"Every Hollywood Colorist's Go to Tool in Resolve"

Like sometimes you gotta add highlights, like warmth in your highlights, to create a certain mood. So all these things are very important. There is no right or wrong answer, but looking at it right here on a grayscale image starts to make a lot more sense. Like when you're actually grading your footage, which color or hue you wanna introduce in which specific luminance value, right?
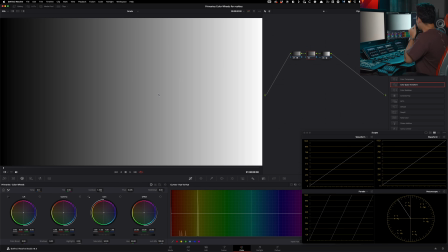Let's save this, reset it, and now what happens if we do the same thing in our offset?
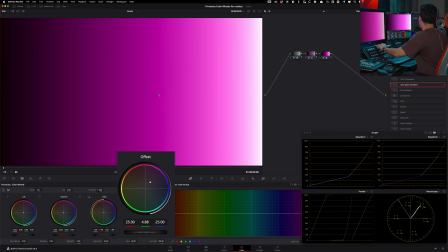The results are gonna be very different, okay?
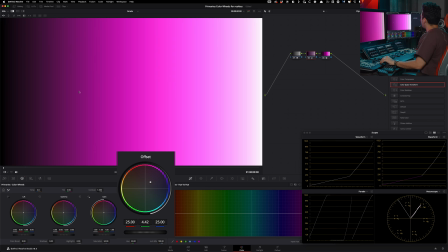So if I do before and after, now you can see it's actually darkened our overall image too, because now it's happening on a global level, right?
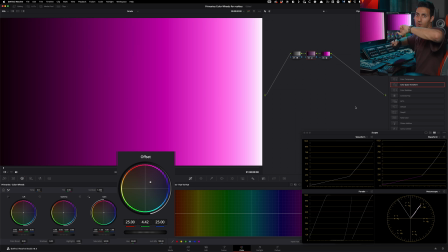Like offset is basically making a broad change. It's not twisting or turning hues, it's just shifting the entire image into that space. So the closest match for offset technically should be gamma. So what if we bring that up and look at it?
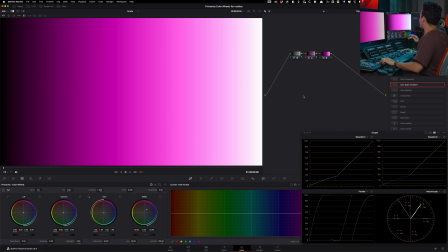With gamma, if I do this, the luminous value kind of stayed put, right? Like where we set it, and then everything else kind of shifted in the middle, color-wise or hue-wise, but with our offset,
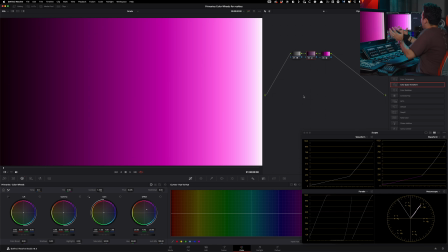it's actually bringing the luminance down and then taking everything into that specific hue that we're adding. Very important changes to see on a grayscale to start making sense of, like, this is what happens to my image when I do it on my actual footage, which leads us to now go into our footage.
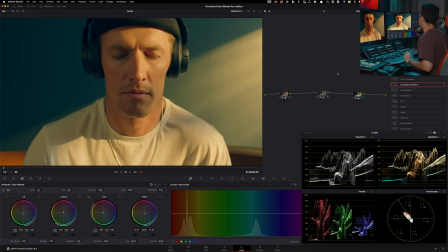And let's come out of our reference, and now here we are. We recently did a survey.
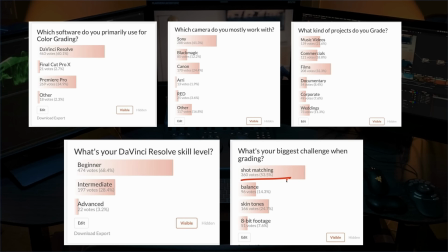Majority of you, regardless of the skill set, are struggling with shot matching, skin tones, balancing, and working with 8-bit footage.
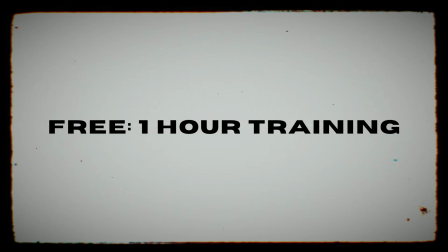So I created a 1-hour long free training that covers all of that.
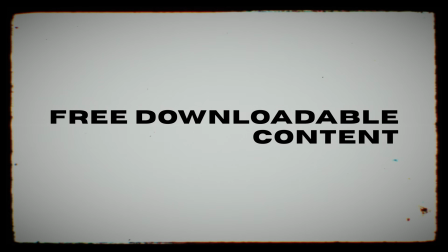Plus, we'll wrap up the training with an extensive Q&A, and you'll also get a link to download the practice footage, power grades, and some of my personal LUTs. This is shot on red. So all I did is just went from log to rec 709. So I did that conversion here.
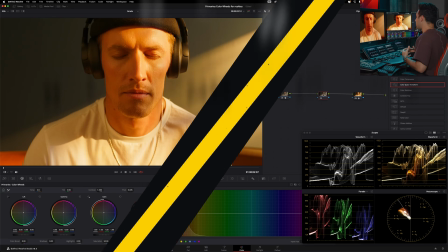So the thing that a beginner would do or a rookie would do is this, like they would make very literal changes, like very linear changes.
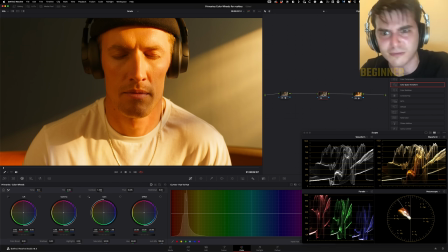So what do I mean by that? They would just look at the scope and go, I wanna max it out. So they're gonna go on their gain and they're gonna kind of lift it up, and they're gonna go in their lift and they're gonna pull it down.
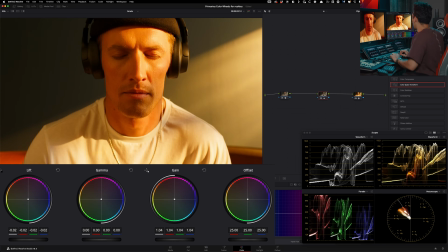Like, you know, let's take full advantage of this waveform. They're looking at the waveform and they're just kind of going with that, and they'll be happy with something like this.
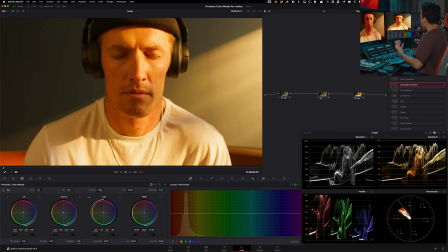Whereas a pro would do the opposite. Like if I'm looking at this going, nah man, this just looks a bit too digital. Like I wanna pull this thing out. Like if you look at like movies, everything is very gentle and perfect roll off.
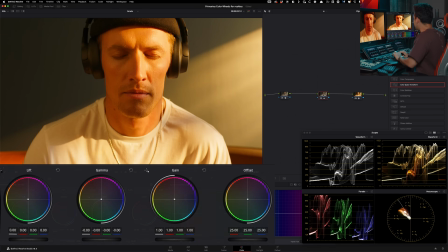So what I would do here is I would massage it. So I would take my gamma and gain and simultaneously go in reverse. So I'm gonna lift my gamma and I'm gonna pull my gain down. Look what happens. So I'm gonna do this, right?
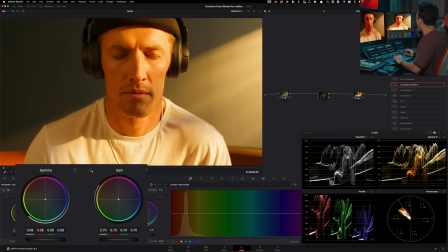And if I park it here, and if I do before and after, look at how much of a difference I made.
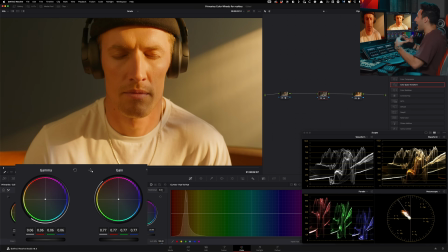And now we can kind of split the difference, right? So now I'm going back. And if I do before and after, still massive change. Nothing is looking murky, like the whites are not looking gray, they're not looking fake. Everything is looking good. What happens if I take my lift now and kind of pull it down just a little bit, not too much. So if I do before and after, so then that's gonna introduce a little bit more contrast on the low end. And with the technique that we used with gamma and gain, we created really nice roll off on the top end. By bringing the lift down, we added some contrast on the bottom end. So we're still giving it, we're taking contrast out on the top end, adding it, ingesting it a little bit more on the bottom end, a perfect harmony to create an image that we want.
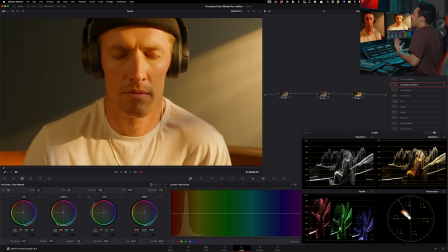And now if you look at the two, it's just a lot more filmic, cinematic, right? And where everything is sitting. And so that is the first thing, rookie versus pro.
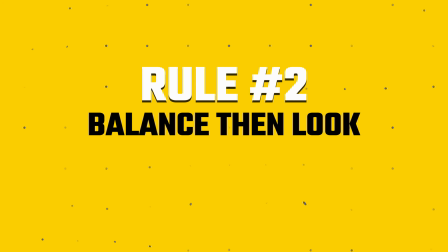Now we're gonna move on to the second point, which is, let's say we're creating a teal and orange.
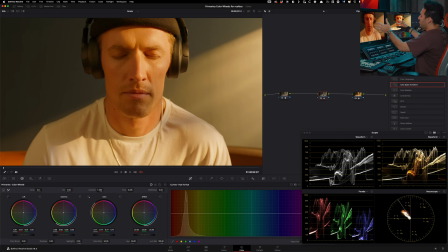They're gonna start at this point and they're just gonna jump in.
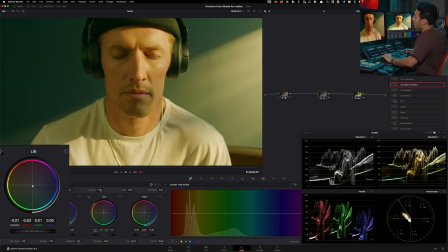So I'm gonna go under my gamma or lift, I'm sorry, and I'm gonna do something like this, okay? And then I'm gonna take my gain and I'm gonna do something like this. And I'm just trying to create like a very extreme look.
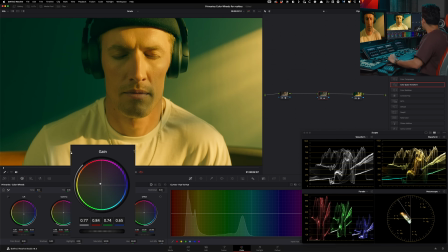So if I do before and after, and if we look at our colorized waveform, we can see that we're starting to create something really cool. The problem here is that if I move forward and you look at it, and if I really punch in and show you something,
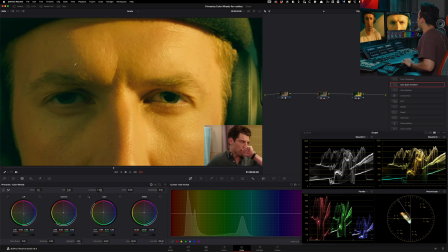is that there is so much teal seeping into my blacks that it just started to look really fake.
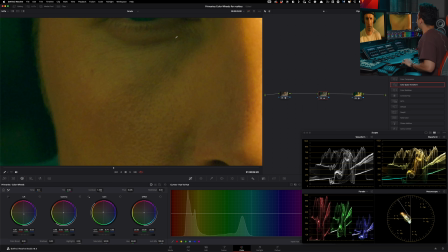Like look at the eyebrows, like look at the under eyes, and it's just, I don't know. Like look at the facial hair. Like there's just this teal weird color kind of seeped into it, and that's just not real life.
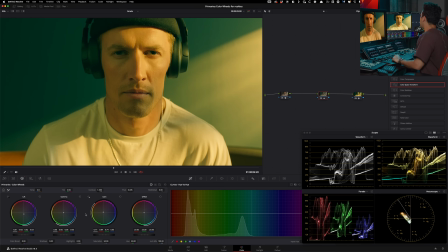So what I'm gonna do is, I'm going to save that version and I'm going to undo all the color changes that we made. So we're gonna go back here. And as a professional, what we would do is we would look at our vector scope and go, well, the image needs to be balanced first. And if I want to create a warm teal and orange look, I'm not going to balance it perfectly. I'm still gonna keep it in that world a little bit, and that's the little sauce, okay? You don't always have to balance your image to perfect whites to whites. Because if the director or the client wants a warm look, inherent warm look, then you can, even your balancing could like be biased toward that warm look, but not this crazy.
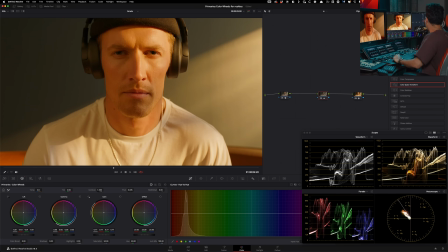This is almost like monotone, because if you're looking at my image waveform right here, it's just warm. That's it. There's nothing else to it. So what I'm gonna do instead is this is where I'm gonna use my offset, LGGO. I'm gonna use my O here, and you can see right here what I'm gonna start doing.
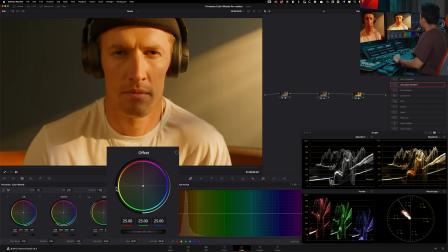Literally looking at this vector scope and just countering how much it's sitting right here. So I'm gonna start taking that in the other direction. I personally like to always go too far and then kind of just like come back. I'm just looking at his skin tone. Where does the skin tone should fall for a Caucasian male, right?
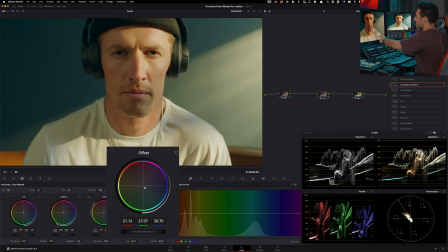So this is kind of looking good, but like look at how much we did. Like look at where my white is sitting now, but it still has a little bit of the warmth.
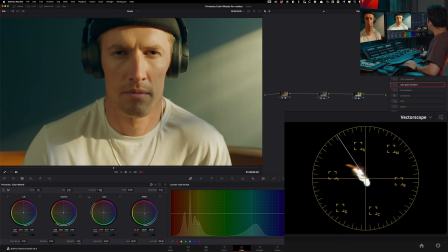And if you look at my vector scope, they're still leaning toward that. But by the changes that I made, look at the teal, automatic teal that I introduced right here. So you see like how Rookie had to artificially create those colors. Me taking the image that we have and making these broad changes without twisting the hues, we already effortlessly put everything there. So now we're not deteriorating the quality, we're not introducing any artifacting, any banding, and we're just playing off of like what was there. That is base, okay? And that's all created using Lift Gamma Gain. You're just seeing that. I'm very restricted to only these tools and not using anything else. Now let's introduce a little bit of that teal and orange and not go over the top.
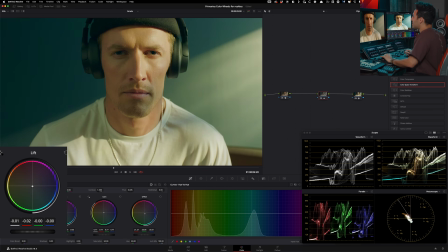So what I would do is like, I would just like literally in my lift, just nudge it a little bit, you know, so like cooler tones, I'm taking it down there. And now I'm gonna take my gamma and I'm gonna start adding a little bit of warmth. I'm warming up the image. Just little touches, right?
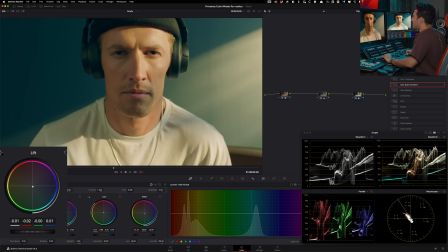Let's take my lift a little bit more and I'm gonna keep it right here. I'm gonna take my gamma and I'm just gonna keep warming it up. Like I'm stylizing it at this point, okay? This is where it just get that questioning thing like, oh, I liked it better before, Qazi. That's not the point. That was color correction. This is color grading. So we're like stepping into that, like, you know, La La Land world, right? Like now we're just gonna, not La La Land the movie, but like a La La Land. Like now we're gonna start having fun and create something.
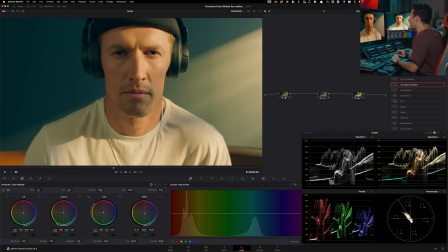Can I go more, like push it more a little bit like that? I'm not minding it, right?
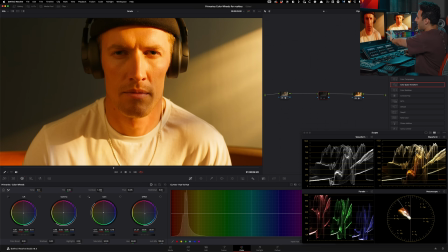Because again, the way we built it, if I do before and after, like this was like such a icky warm. Now we still have like a really warm image with harmony. We created something that is a perfect dance.
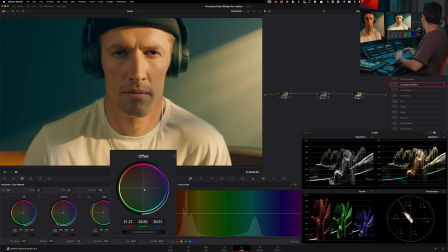And now I can actually go in my offset and let's just say if I want to lean the whole thing toward that. Now I'm just doing that. Like look at what I'm doing with my offset. I'm driving the whole thing there.